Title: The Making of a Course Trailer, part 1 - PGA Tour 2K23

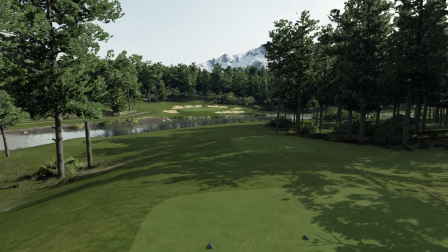(12:42)
Now in the final edit, I think I will cut away right about here,
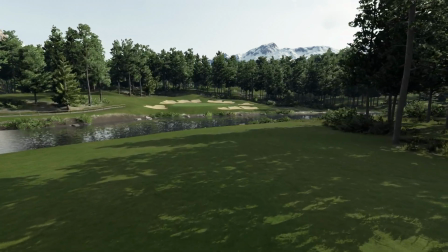(12:48)
but I'm letting the dolly run, so I have some space in front and behind the
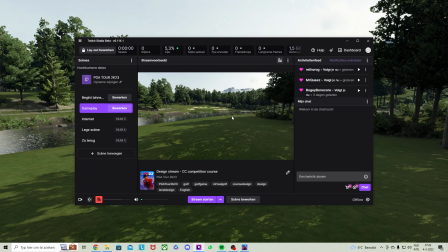(12:59)
before and after my cuts.
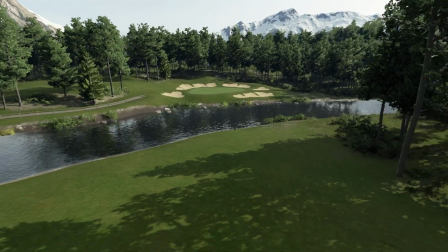(13:03)
Your video editing becomes much easier if you give yourself some room.
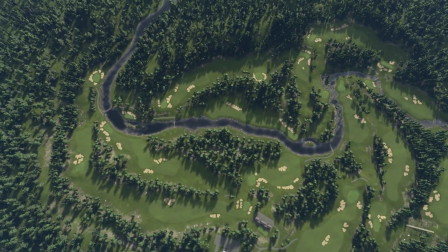(13:11)
Especially on courses that have lots of trees, it's really interesting to
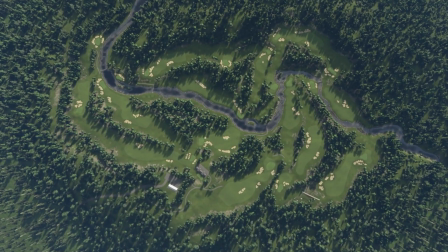(13:17)
create this top view shot.
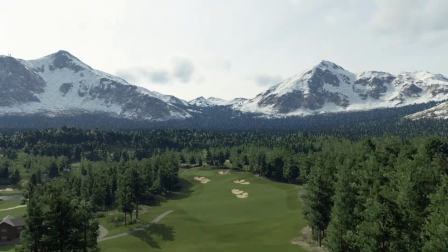(13:22)
The routing reveals itself really well with tree-lined courses.
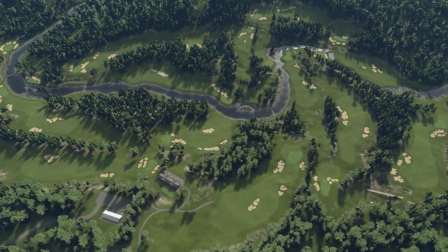(13:28)
So I'm gonna make that, and I'm gonna look at that light.
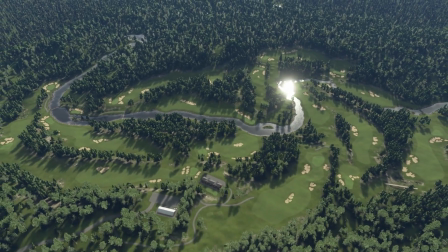(13:34)
That reflection of the sun is an interesting feature to play with for a shot like this.
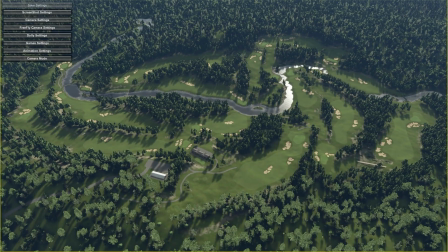(13:41)
So I am going to set a dolly
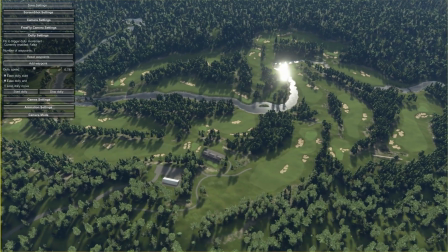(13:47)
add waypoint here, and I'm going to make it go this way.
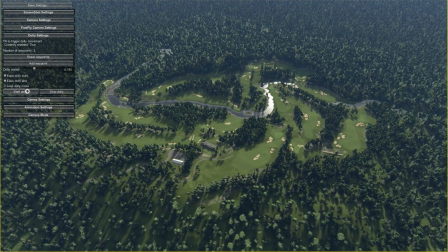(13:56)
Add another waypoint. See. Oh, that's a. Oh, I should have zoomed out.
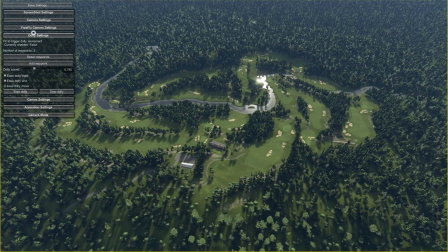(14:03)
Okay. Let's try again.
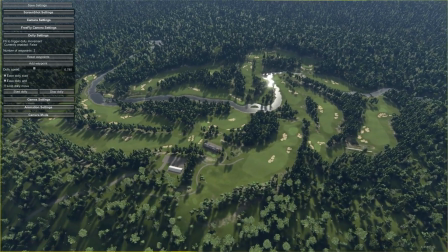(14:09)
Camera settings. We need to zoom in a little more. There we go.
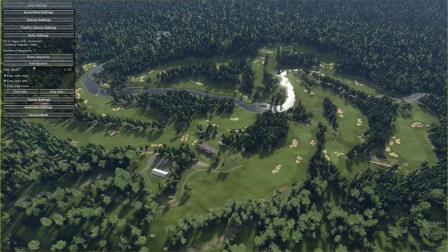(14:17)
Add waypoint. And add waypoint.
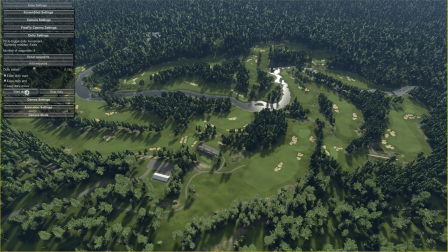(14:23)
Now that reflection in the river is going to be like when you have a toothpaste commercial. You will see the white teeth, and then bling, you get this shiny tooth. That effect is what I'm going for here.
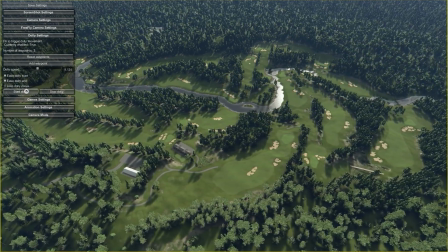(14:43)
Dolly is way too slow. We need it to speed up a little bit.
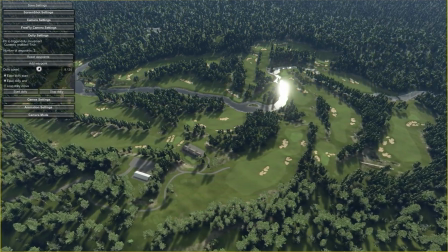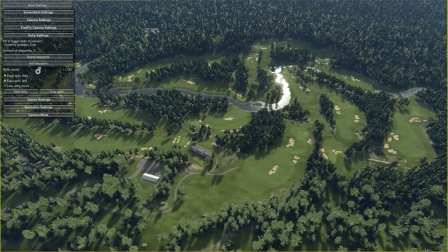(14:52)
Speed it up a little more. Now, what I'm always mindful of is that you can see how the trees
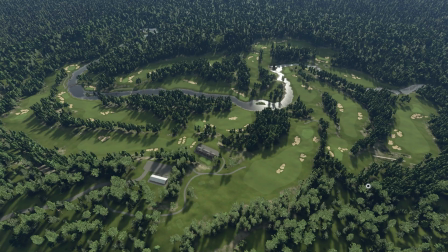(15:06)
render while we're moving. That is something that I'm mindful of when I have zoomed out shots like this. Some trees have better render distance than others.
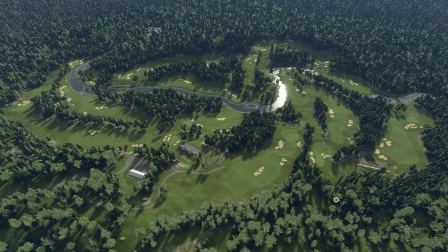(15:18)
So before I do anything, before I record anything, I take a look at how much of this tree rendering is happening.
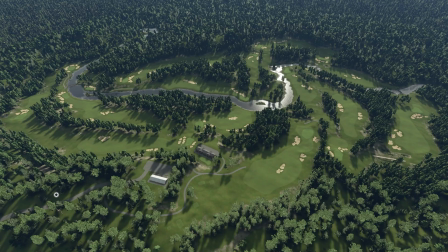(15:29)
People's eyes will be focused on this. This foreground is peripheral in most people's view,
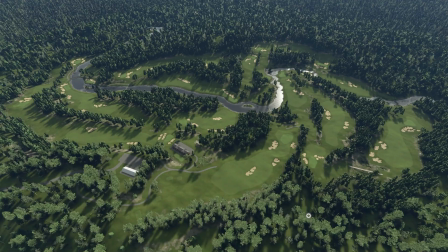(15:38)
so they will not pay too much attention to that. So for this shot, it's okay.
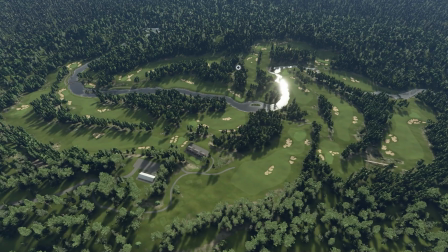(15:44)
But if like here and there, that would be trees rendering and rendering and rendering, I would not go for this shot.
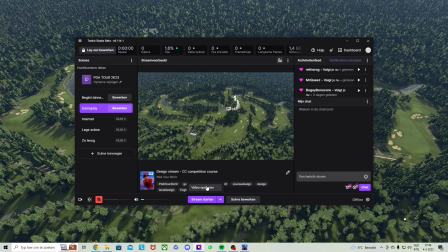(15:51)
But this is okay. So I am actually gonna go and record this.
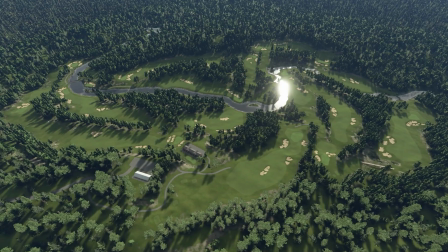(15:59)
Now this is like overview shots like these are usually the ones that I use for
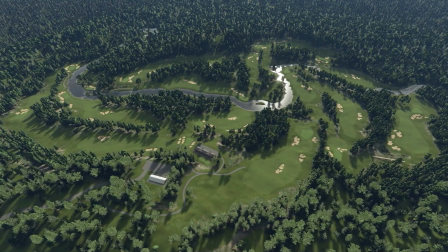(16:07)
to add the course title in the video.
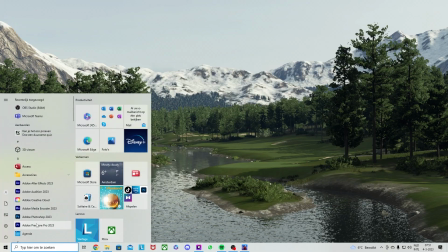(16:14)
Okay, so now we dive into Premiere Pro.
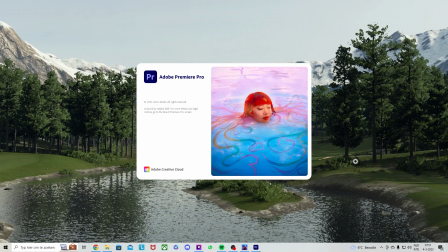(16:19)
I'm just gonna leave the game open. Import media to start.
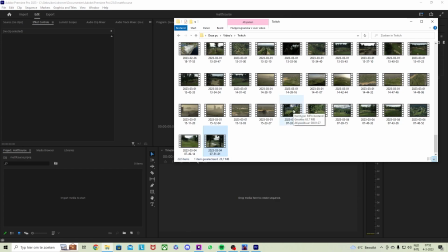(16:26)
So we'll grab all of the images that we just created
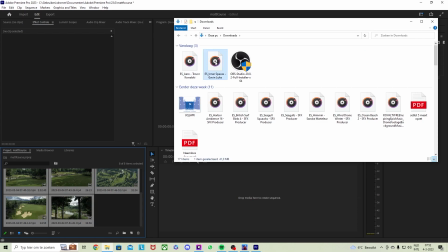(16:35)
and go to downloads, and we have these two.
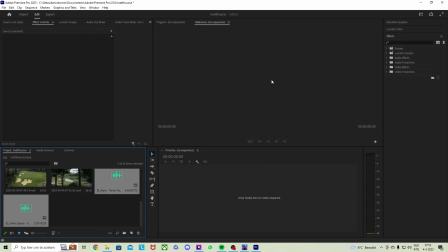(16:41)
There we go.
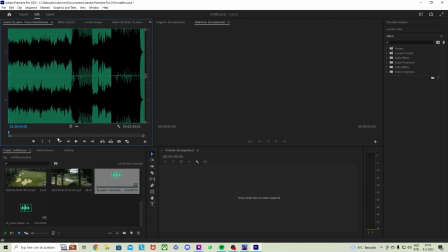(16:45)
I'm just going to listen to the